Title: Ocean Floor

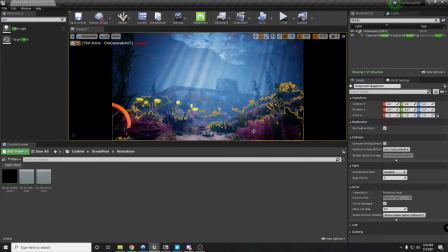[0:00]
this is my submission for the underwater scene.
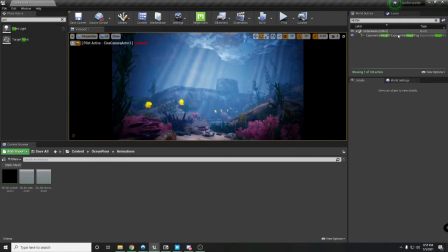[0:06]
Um, so to put this scene together, I first started out with an exponential height fog.
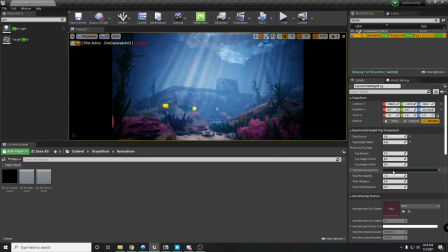[0:12]
I've kept the fog and scattering color to a very dark, dark color.
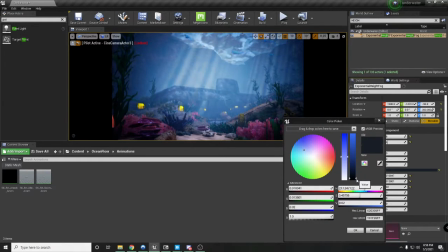[0:17]
Kept it kind of there, and I've reduced this value really low because if I make it up, it kind of blows up the whole scene.
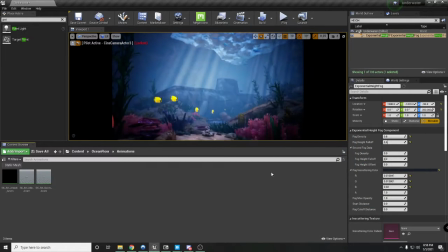[0:25]
So that's what I went with. The fog density I kept at 0.8 because one kind of made my submarine kind of disappear. So I went with 0.8 and fog height fall off of 0.4 just so the fog is kind of towards the center.
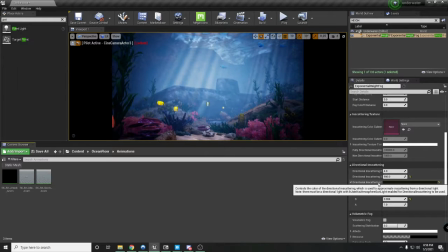[0:44]
And I did change some of these values. So the directional in scattering, I made it like super dark.
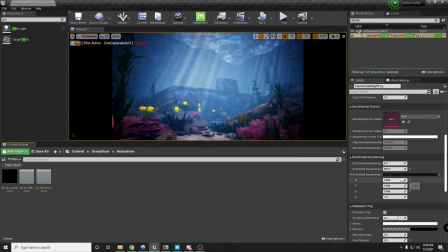[0:55]
And what else? I didn't add any volumetric fog.
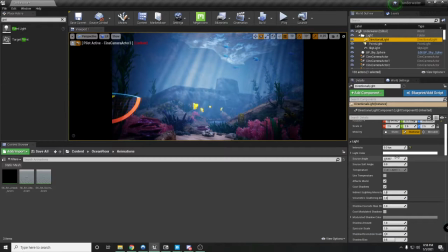[1:02]
Another thing that I did was in my directional light, I set it to 0.3, and I gave dynamic indirect lighting. And I also said that I wanted channel 0 and channel 1.
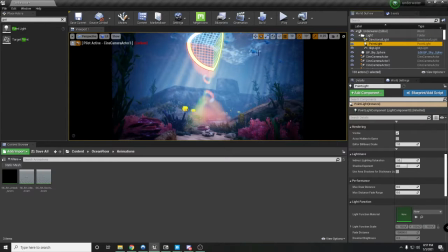[1:17]
I did this because first, I have this point light over here that's kind of helping brighten this area.
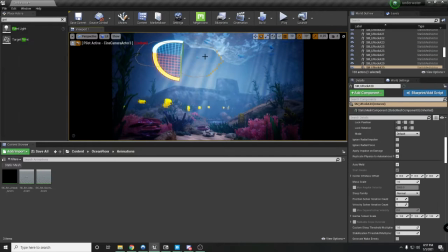[1:24]
And what happened was these fishes were getting brighter when they swam closer to that point light.
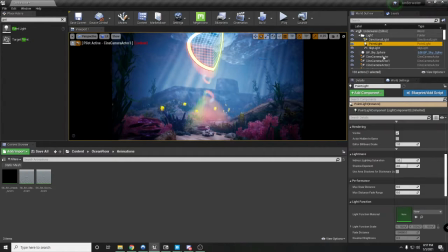[1:31]
So the point light right now casts on channel 0. If you go over here, lighting channels. So this point light is casting on channel 0, but all these fishes that are swimming, let me try finding.
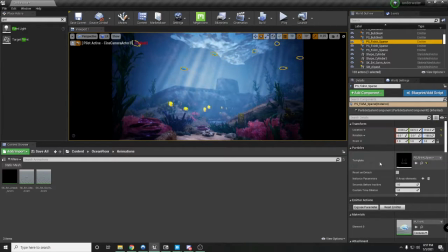[1:48]
Yep, the fishes that are swimming, they are on channel 1. So the directional light has channel 0 and 1. So what's happening is the directional light affects the fishes, but that point light does not affect the fishes.
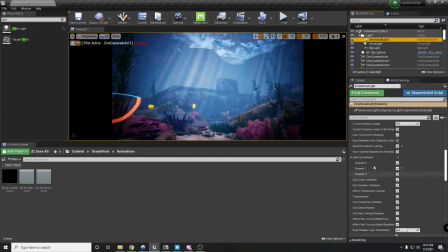[2:04]
And stationary and movable lights can only have channels. Static lights do not have a channel.
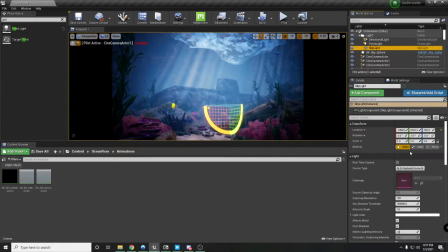[2:09]
So my skylight is static and, sorry. Yeah, my skylight is static. Yep. And it doesn't have that issue. For my skylight, I haven't done much other than that.
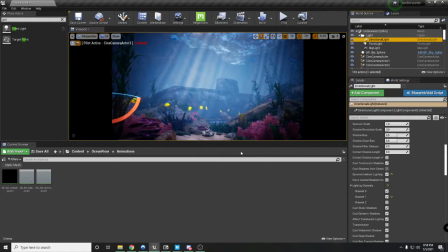[2:22]
Oh, another thing that I had to do for my directional light is I really wanted to get that kind of water effect on the ground. And to do that, I had to add a light function material, which gave that effect.
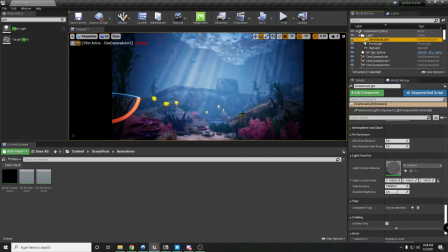[2:40]
Because without it, you don't get that kind of effect happening.
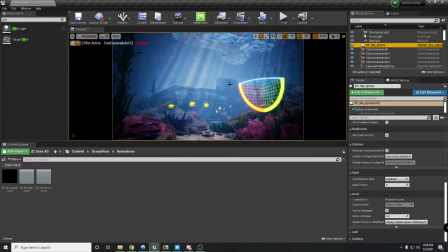[2:47]
What else? Yeah, I've just added BB Sky Sphere for the sky because right now, if I swim up,
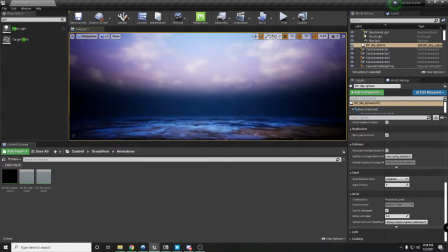[2:54]
this is how the sky kind of looks outside of the ocean, which kind of looks cool on its own.
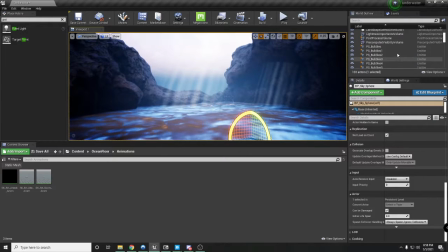[3:05]
And as you can see here, I've put some God rays, which is just a cylinder with a God ray material.
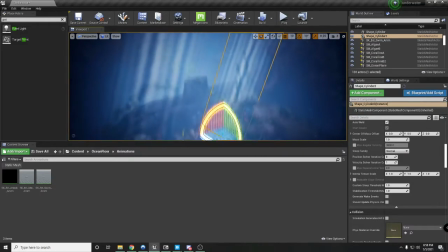[3:12]
Yeah, this is just a cylinder with the God ray material.
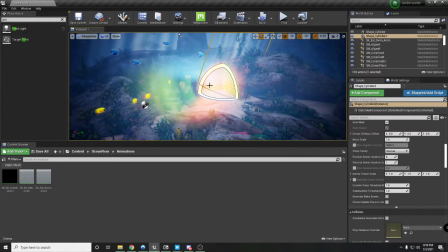[3:17]
Oh, yeah, I have bloom set to, there we go. Yeah.
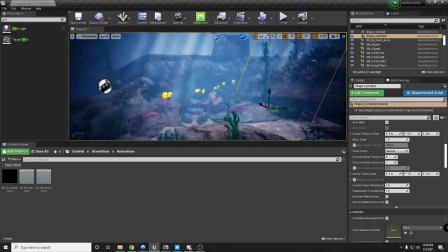[3:23]
And this is kind of the scene, how it looks.
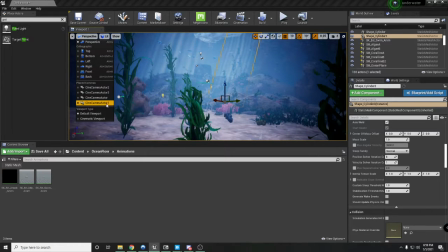[3:27]
If I do go to my camera actor, I believe 1, and I play,
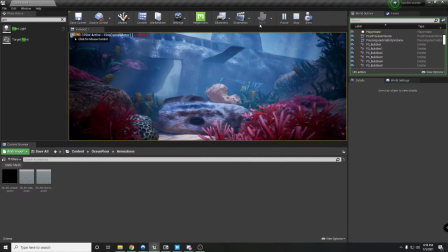[3:35]
there's an eel. Yeah.
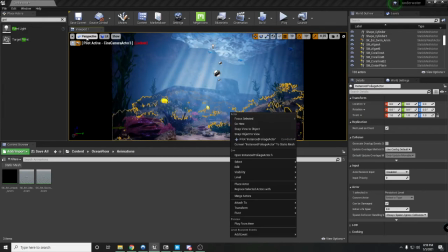[3:42]
And it's my other camera angle. No, wait, I think this is the one I showed, and I have camera actor 2.
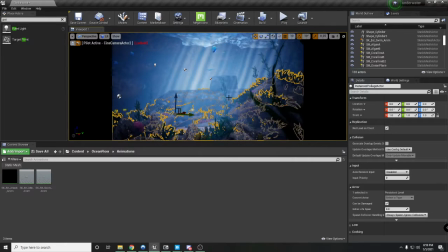[3:50]
So this is the other camera angle that I have.
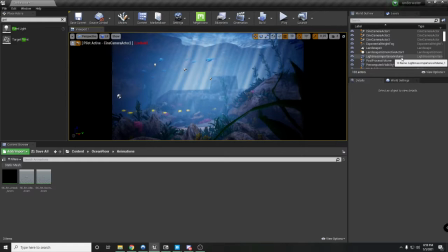[3:58]
So I did use a landscape material.
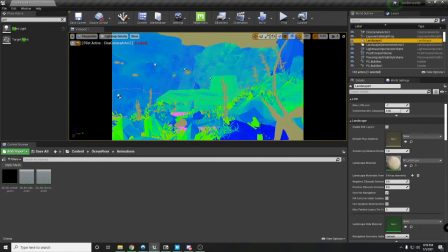[4:03]
And if I go into my light map density, I made sure mostly everything is green.